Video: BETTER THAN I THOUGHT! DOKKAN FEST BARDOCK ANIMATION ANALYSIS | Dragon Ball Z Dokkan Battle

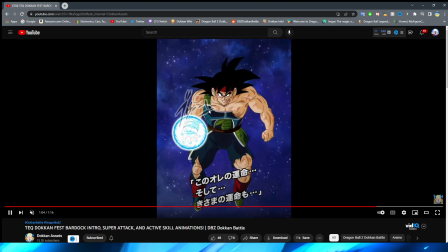very nice it's also interesting too that they have the text sort of fade out for the sound effect there I think that's interesting okay so now we get to the magnum opus right we get to bardock about to throw the key blast here so a very nice zoom in I will say his
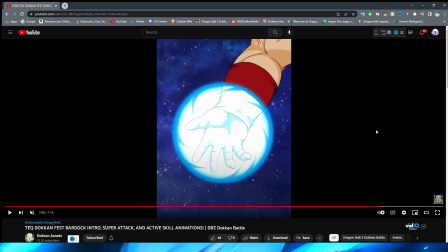fingers are a little bit weird but I mean that's kind of passable because obviously that's like sort of how they look he lifts his hand up and I
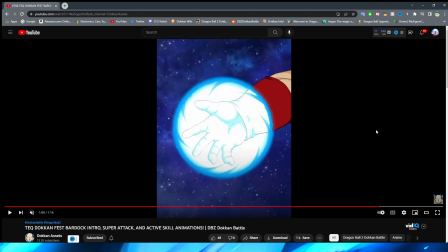think that this does look pretty good there could definitely be a couple more in between frames here especially here when he's whipping his hand back right like going from this to this is definitely a little bit jarring it's a little bit more not as noticeable because you're kind of
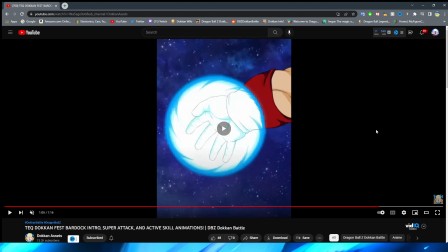distracted by the fact that like the blue light is in your face so you kind of don't notice it as much but moving his hand right I definitely feel
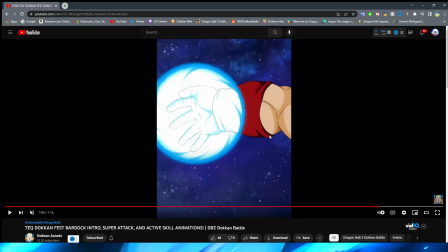like at some parts of this it's a little bit more robotic right where it almost just looks like someone's taking like a png on a stick and then rotating
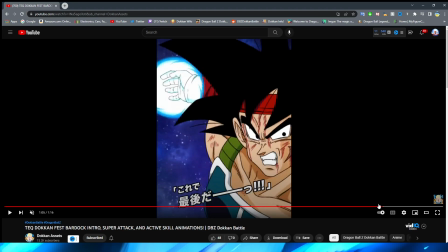it once they get to the end it feels a little bit more natural it's also kind of weird that they jump cut from here
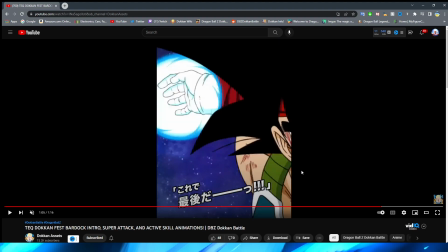to here right where they go from Bardock's arm to him coming into frame I guess there can't really be that many frames
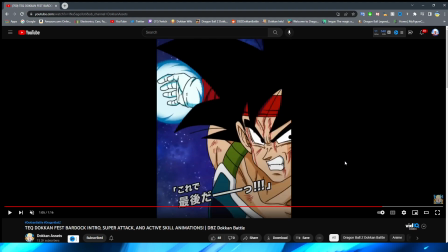in between that but it still feels like a little bit of a jump to me um we do have a very nice perspective though um Bardock's face right sort of zooming
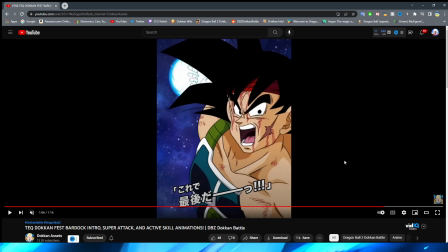back from the key going to um his face now in the frame right this facial expression change I think it's just fine because obviously he's you know literally screaming for his life basically um in this scene right we have him wind up the shot.
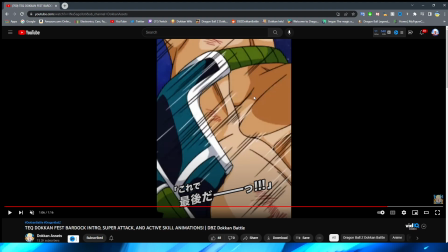I think this little bit of movement here is nice. Definitely a very good spot to cut. This looks weird because it's almost like his head is cut off, but you know, it's just not in the frame.
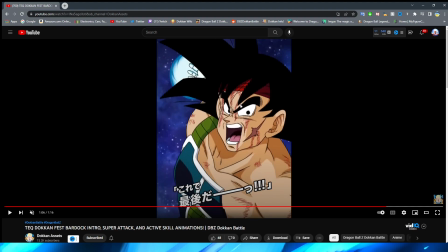Right. But I definitely like this sort of like this whole sequence, the way they do it zooming into Bardock's face.
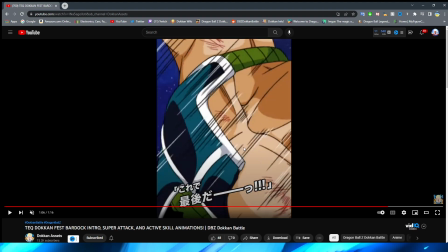Right. They zoom in a little bit more right to zoom past it. Right. The anime motion lines, you can see that they stretch his arm.
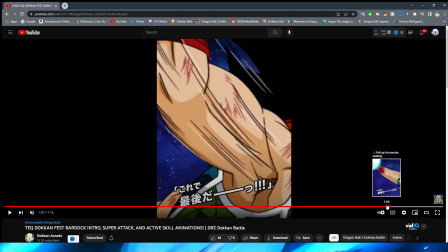That is so cool. Right. We've talked about this before this is a little bit of a animation technique I believe again
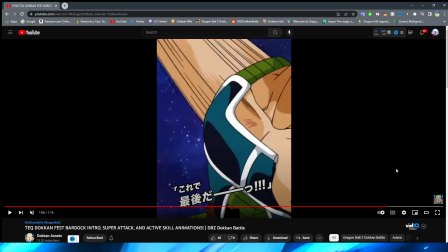not a professional animator but animation smearing I believe is what this called because in full motion it gives it like the
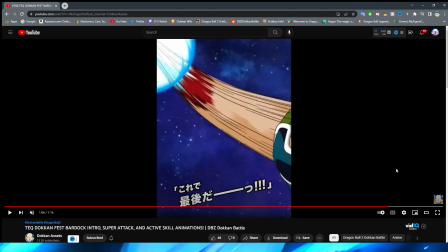illusion that it's moving right even though obviously when you pause it frame by frame my man's looking like the roadrunner out here my man's looking like a looty dudes character straight up but this is really cool to see because obviously this is not something that
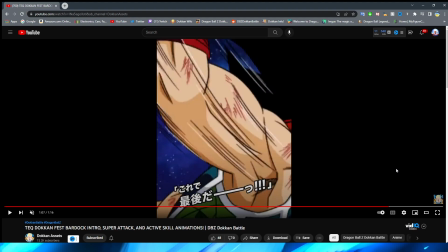you would notice or appreciate you know if you aren't like dissecting this type of thing right so very very cool the throw itself again this is a super great transition by the way going from like the front of bardock to now you're behind him right as he actually throws
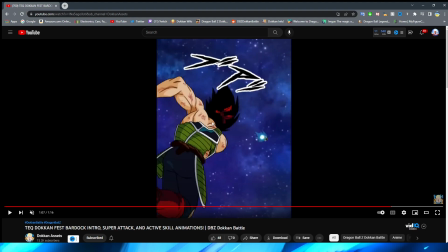the key ball right and that looks really good the execution of that is nice there's even some follow-through on bardock as you can see right there right he sort of shimmies a little bit and you can see that the bandana moves and his hair moves a little bit as the ball actually approaches frieza there
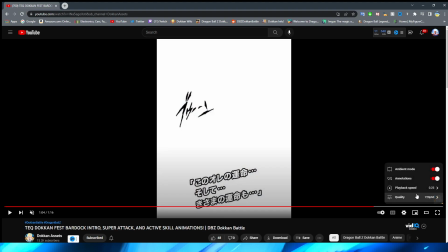i just want to show you this in full motion here too with him actually throwing it it just looks really nice i think definitely
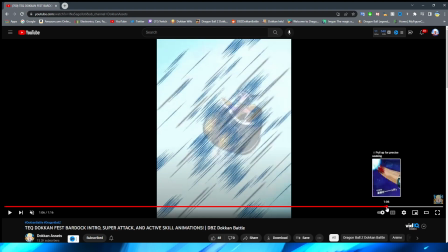out of everything in the active skill this actual whole sequence of the throw right here is like just so nice it just looks so good as soon
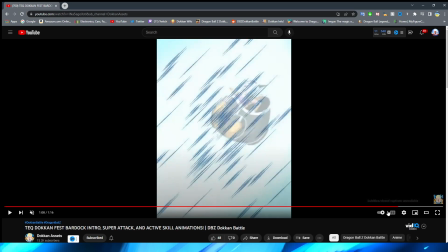as they zoom into bardock right oof so good looking if i do say so
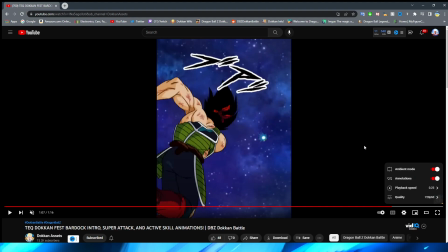myself very very nice section of that animation there for sure we
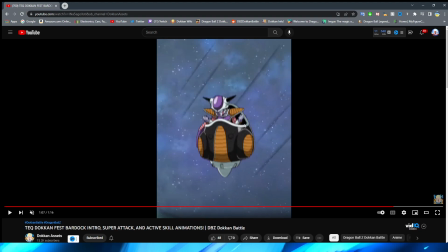have the ball approach frieza you can see the funny sprite there it's weird that his arms are up but again funny nocon sprites the blue light sort of envelops the sky there
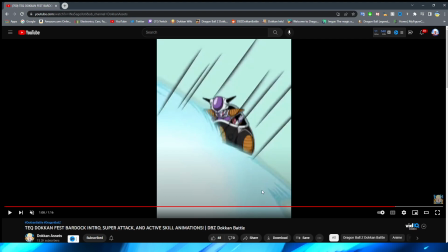and obviously the light from bardock's key there too um excuse me we have a white flash here as it makes impact
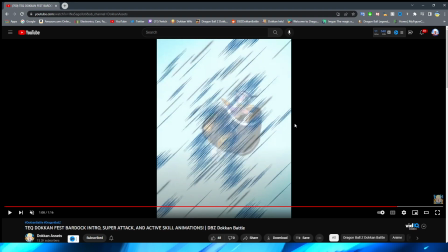with the enemy and the speed lines flying across the screen there excuse me oh my gosh that's my smoothie from earlier we have the enemy
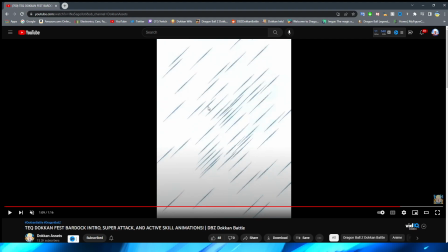begin to fly away as the lines get thinner and thinner and they have it basically just turn into white with the lines sort of dissipating it's interesting that they don't do the thing where i mean literally they did it in bardock's super attack before um where when he you know supers the enemy and they basically
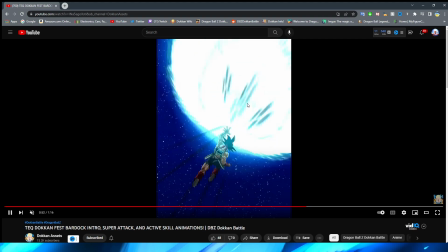like disintegrate you can actually see them you know basically like disintegrate it's interesting that they didn't do that for
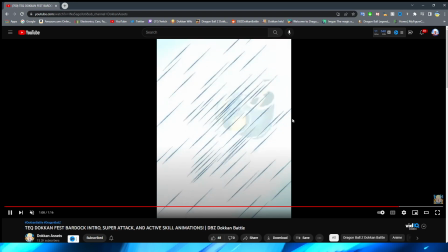the animation with this here, right? It's basically just a white flash that envelops the screen.
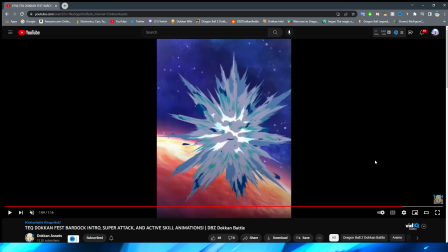But yeah, the explosion effect, oh, by the way, I'm so glad that they had it fade from white because I talk about that all the time where they just cut and it looks so disgusting. So fading from white, good job. Very good job for sure.
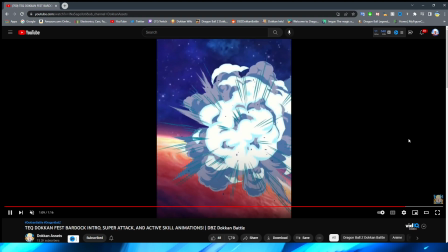So yeah, the fade from white, the explosion effect looks really, really good if I do say so myself. They did a good job of mixing this like key and sort of smoke coming off of Frieza obviously this is supposed to kind of be like if Bardock won or I guess maybe this is just seconds before he goes uh-oh Frieza's still alive well yeah very very good effect there I like
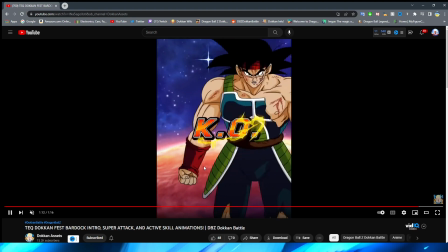that a lot and I will say I like him closing his hand for the KO screen there but I will say I'm not the biggest fan of how Bardock
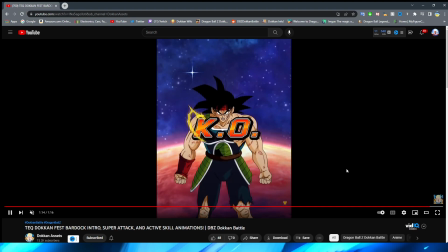looks here definitely not the greatest in my opinion it's not even really like his proportions do look maybe a little bit weird like with his arms i think but overall just it feels so static his arms feel way too stiff for how he should be i don't know
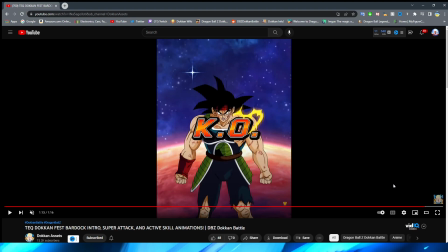it's just not my favorite thing i know a lot of people were also kind of like really wanting the fighters one where you know when he defeats frieza in the dramatic finish where he goes super saiyan where he holds out the bandana right i understand they want this to be a little bit more faithful to the original so that makes sense to me but it still would have been cool to include.
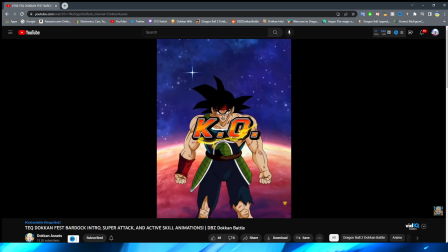Now I will say despite me not really being a fan of how Bardock looks here the background looks really good the space looks really good and
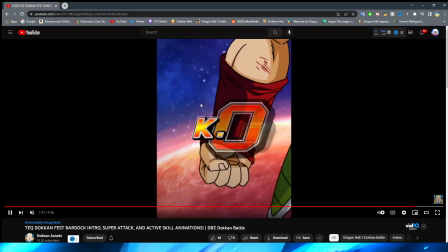I have to point this out because actually a homie of mine pointed this out when I was in the VC with the boys when this animation dropped
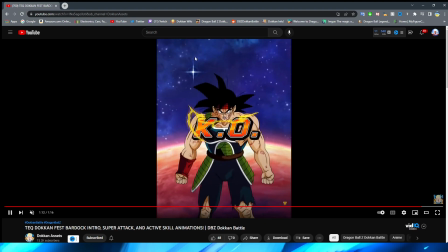this little light in the background is actually Goku's pawn flying away from planet Vegeta and going to earth which is a very
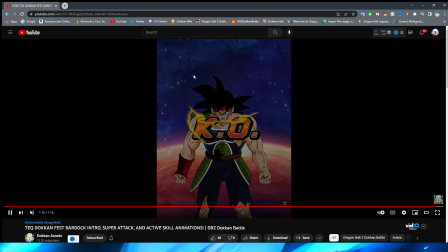nice little touch as you can see the sort of star as it looks to be sort
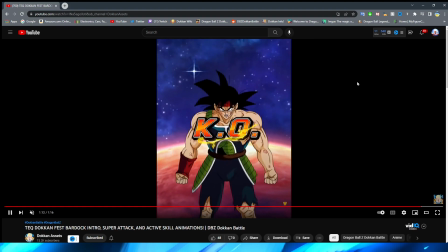of fades away into the night sky because obviously that is Goku's Saiyan pod getting farther and farther away from a planet or from a planet from the planet rather excuse me very very nice attention to detail on
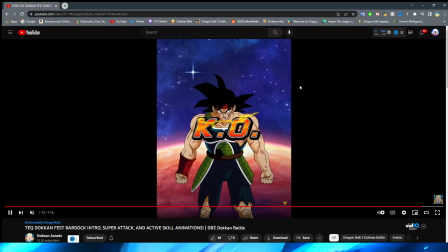that for sure I really really like that they included that because that could have been something that was easily overlooked I feel like one of the designers was like hey yo bro wouldn't it be sick and they were like yeah let's put that in so
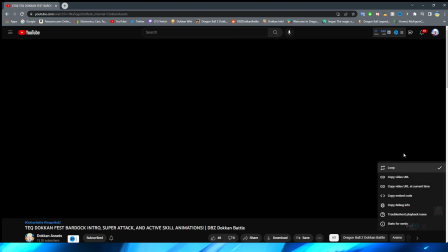definitely glad that they included that for sure but that
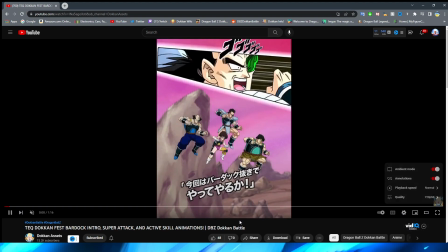is going to do it for bardock's animations so how do i
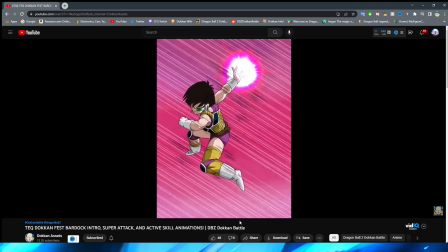feel about these overall to be honest with you this is actually one of those times where
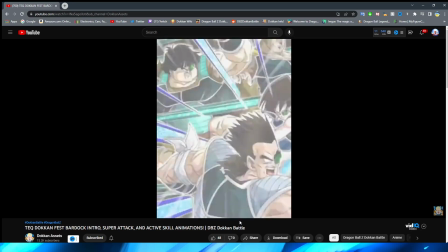after doing the animation analysis video i think i actually like these animations
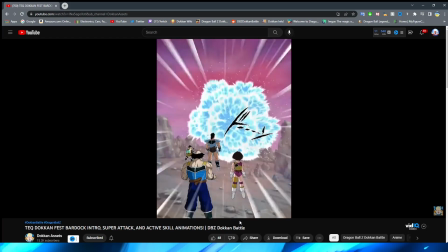better i feel like most of the time either my opinion kind of stays the same or
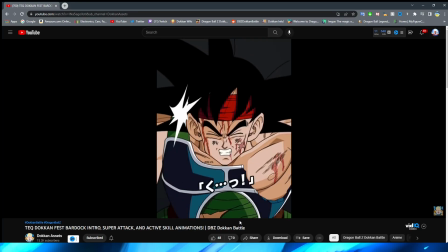sometimes gets worse when I analyze these but I feel like after analyzing
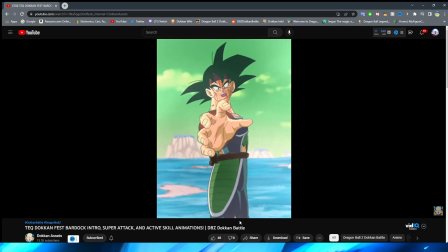these animations I actually like them a little bit more there is
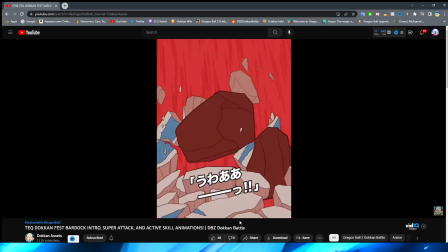definitely a lot more intricate details in here that I did not notice before right there's definitely a lot of nice attention to detail
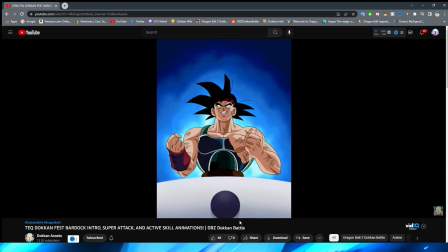in certain things there's a lot of great execution in a lot of the scenes right I think that not only is this sort of held back a little bit by
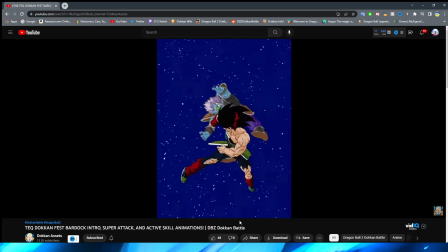I know that the original animation I think for this movie wasn't necessarily the greatest like comparatively to all the Dragon Ball films so I'm
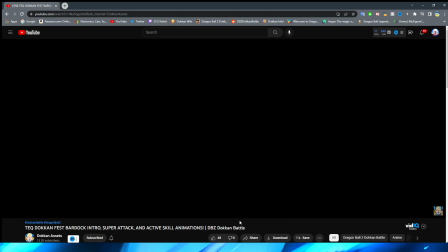sure that didn't help either but the fact that the super attack also holds back the animations a lot because of course he's fighting all these multiple guys and you're
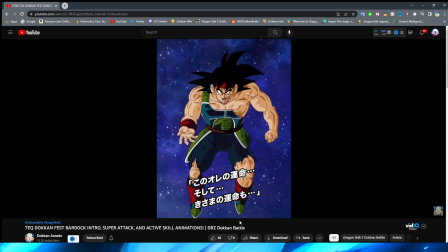fighting one guy in the animation doesn't really help either um overall I think this guy's animations are pretty good I would
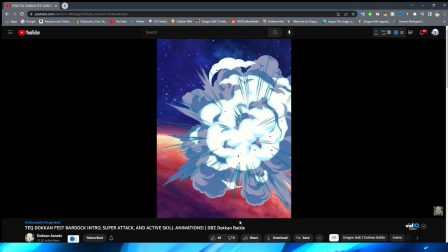not say that they're anything super spectacular they don't blow me out of the water by any means I still think that the intro is really good and I really like the way
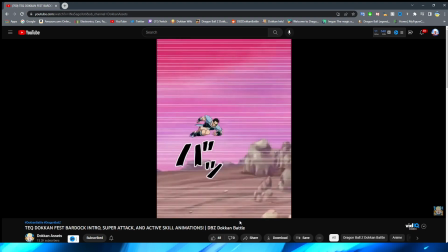that it's executed with these sort of dream-like effects almost I think they did a very good job on that that like hallucinogenic
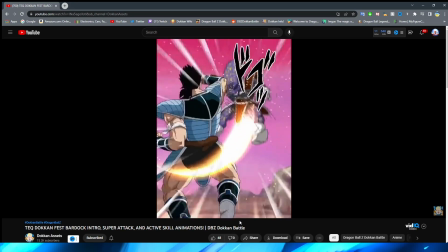sort of state that Bardock's in when he's seeing the future right I think they really nailed the feel of that very very well I am still pretty excited for this
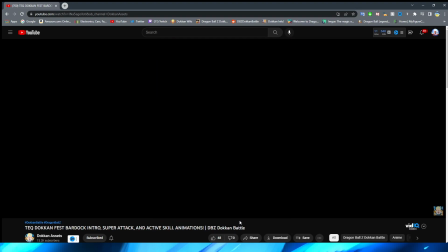you not you not I guess so Bardock is my favorite Dragon Ball Z character so anything that comes
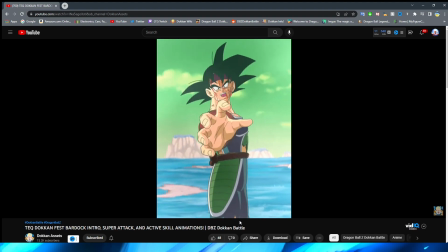from Bardock right I'll be happy to throw a couple of stones on regardless even if it isn't necessarily the best animations i think the